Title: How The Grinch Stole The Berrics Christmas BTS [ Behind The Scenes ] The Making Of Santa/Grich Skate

yo what's poppin it's the hyphen it and what you just saw are clips from my new cinematic skate video production how the grinch stole the barracks christmas the full video released on the barracks youtube channel on christmas eve and it's still there now and i do have a link for that video in the description so this short film skate video features santa claus and the grinch there are some cinematic acting scenes and then obviously a bunch of skateboarding now for the entire production we turned off all of the house lights every light that's in the barracks warehouse we turn that off and use only nanlite
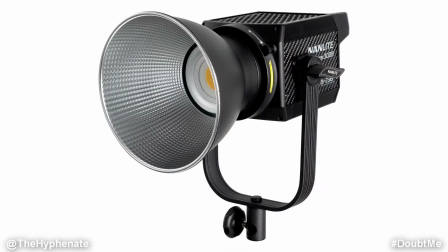1:03 lights including the mix panel 150, Forza 300B, Forza 60B, 30x povel tubes,
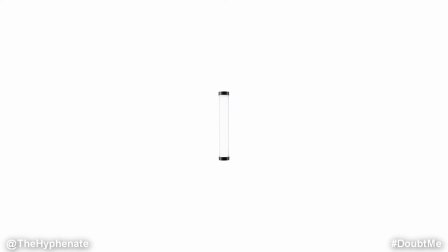1:11 15x povel tubes, 30c povel tubes, 6c povel tubes for now attachments and a projection mount for the Forza 60B.
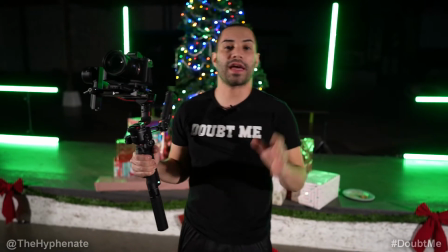1:19 All right so here we are first day of filming for the Grinch and Santa Claus skate the barracks. We have some Christmas decorations on the ledge.
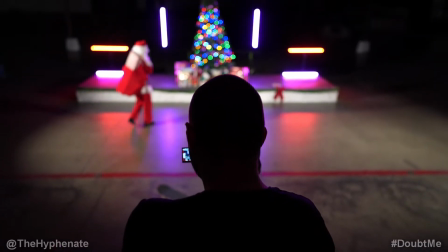1:25 This is going to be the opening scene when Santa comes to bring presents then the Grinch comes and screws things up. So we actually have quite a few NAND lights in the shot.
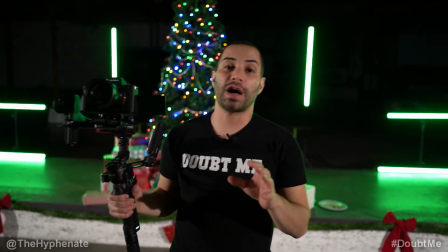1:33 We have six of the new 30x Pavel tubes. We have them set to different colors.
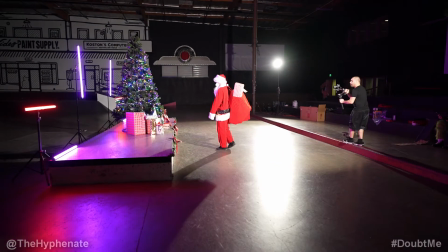1:38 Santa Claus has a different set of colors. When the Grinch comes in we have them in green which you see now.
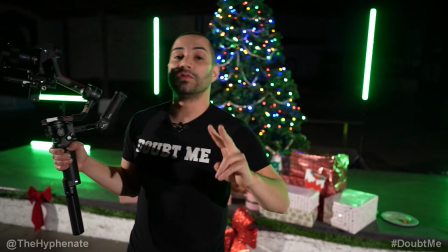1:42 Now to light up the ledge we have two Forza 300B lights from NAND light.
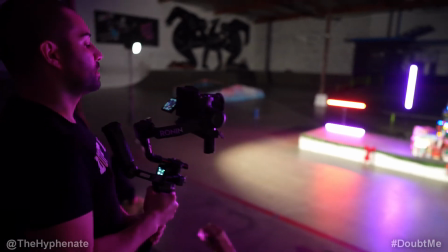1:48 We have two of them set at about 8 to 10 feet in height and about 7 to 8 feet away from the ledge at an angle pointing at the edges of the ledge.
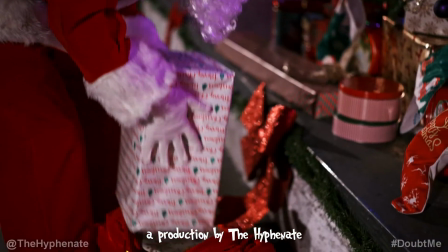1:57 We had them kind of meet in the middle to kind of form a big spotlight. Set at 3200 Kelvin and about 30% output power.
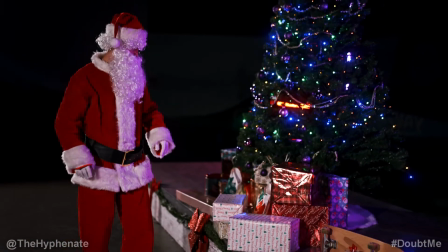2:04 Now we actually did quite a few shots of Santa entering the barracks and putting the presence down but when I
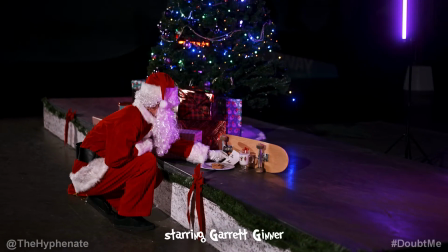2:09 came to editing the video I actually wanted the intro to be a lot shorter so I ended up cutting out a lot of what we shot.
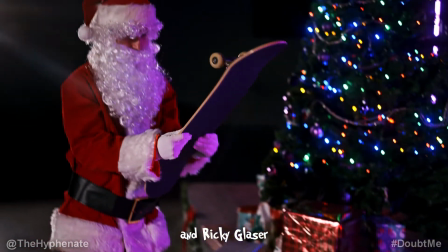2:14 All the 30x Pavel tube lights in the back were set to about 40% output power.
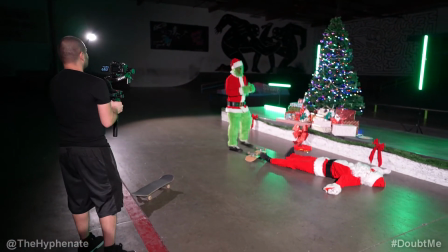2:19 For the opening scene with Santa we had the tube lights for him set at red and purple but But then when the Grinch comes and takes over,
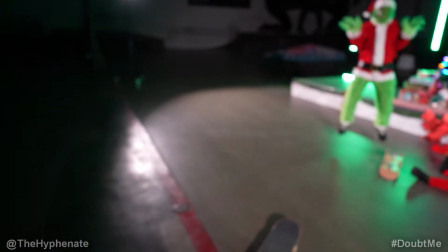2:27 those tube lights turn green to pretty much accentuate his grand entrance.
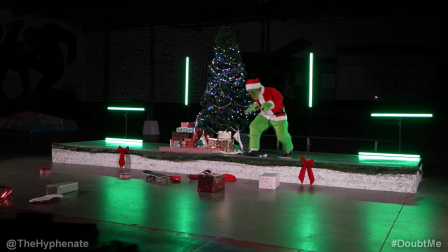2:31 So we shot the scene where the Grinch destroys all the Christmas decorations the same day that we shot the opening scene.
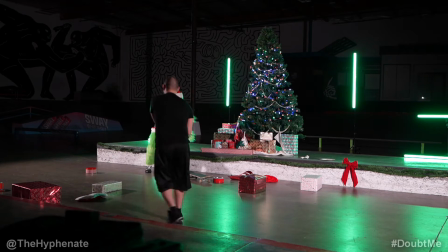2:37 Now fun fact, I actually forgot to get a star for the Christmas tree. We didn't even have enough time to actually decorate the top of the tree.
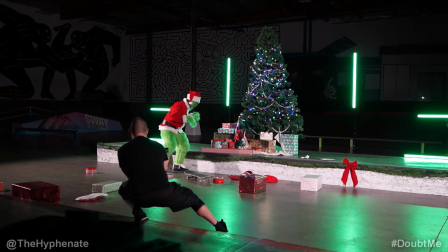2:44 So the top of the tree is actually really empty and plain. But to avoid people focusing on that and ruining the comment section with the top of the tree,
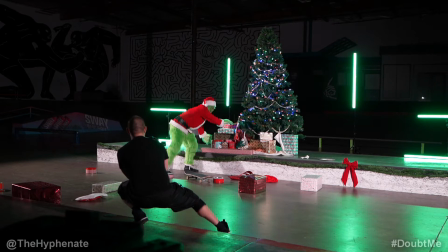2:51 When I did all the voiceover work for the Grinch I actually have him mention that the top of the tree is lacking in decoration I also didn't want comments about Santa being thin so I used the Grinch's dialogue to address that as well. For all the acting scenes We did multiple takes and multiple angles,
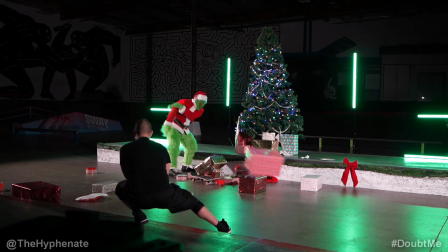3:05 but for this scene We did it all in one take because we didn't have enough time to reset up the tree and all the gifts.
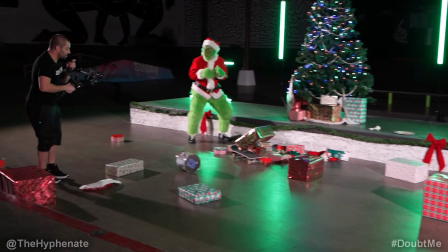3:12 The day of shooting this I actually had no idea what the dialogue for the Grinch was gonna be I came up with the dialogue the night that I was editing the video
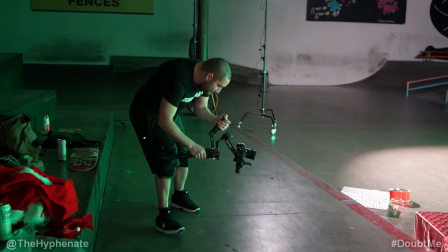3:19 and just recorded the audio in my studio using the Sennheiser ME66 shotgun mic and the Zoom H6 to capture.
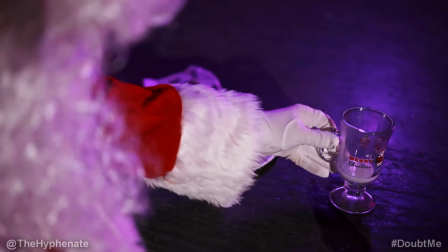3:26 Originally I had planned for Santa to have some dialogue as well and I actually did the voice and recorded his dialogue.
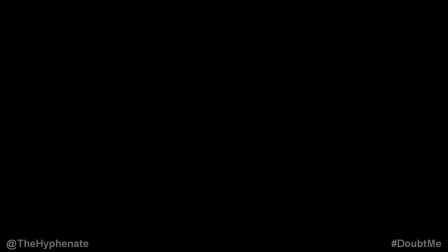3:31 But when I was editing I saw that he didn't really need any dialogue except for the sound of the grunt when he gets hit over the head.
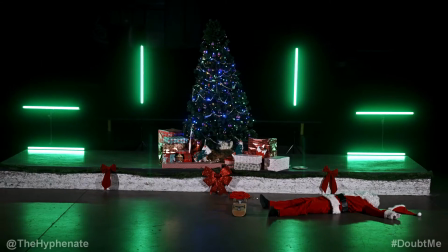3:37 Luckily Garrett's body language in the shots tells enough of the story that I didn't need Santa actually speaking.
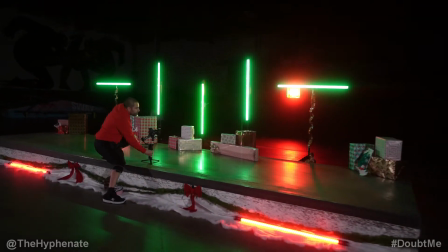3:43 We knew it was going to take too long to do the exact same setup of the mess on the day that Ricky was going to skate the actual ledge for the video.
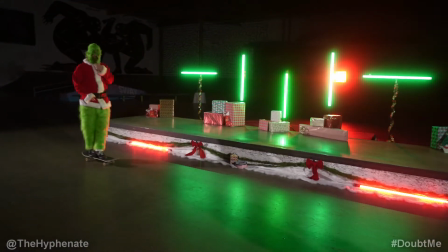3:50 So I decided not to have Santa skate any of the ledge and just have that Ricky on a separate day with a different setup.
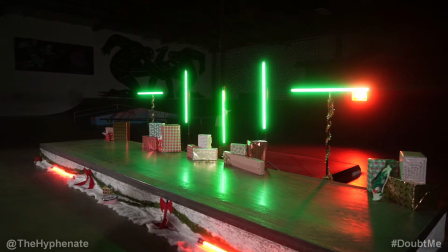3:56 The garland and the bows are lower on the ledge that way he could actually grind the ledge.
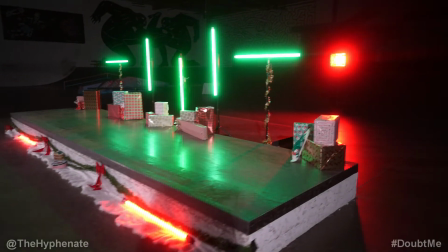4:01 I had two Pobletube 30Cs in red on the ground on each end of the ledge.
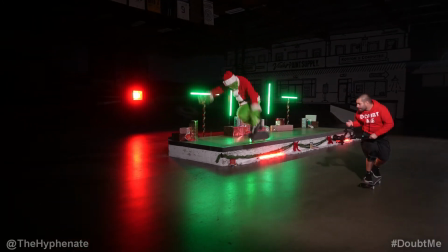4:06 Then behind the ledge I had five four foot Pobletube set to green and they were a mixture of 30X and 30C Pobletubes.
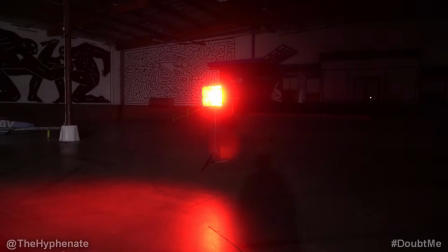4:14 On the far back I had the Mixed Panel 150 set to red, full brightness and full saturation.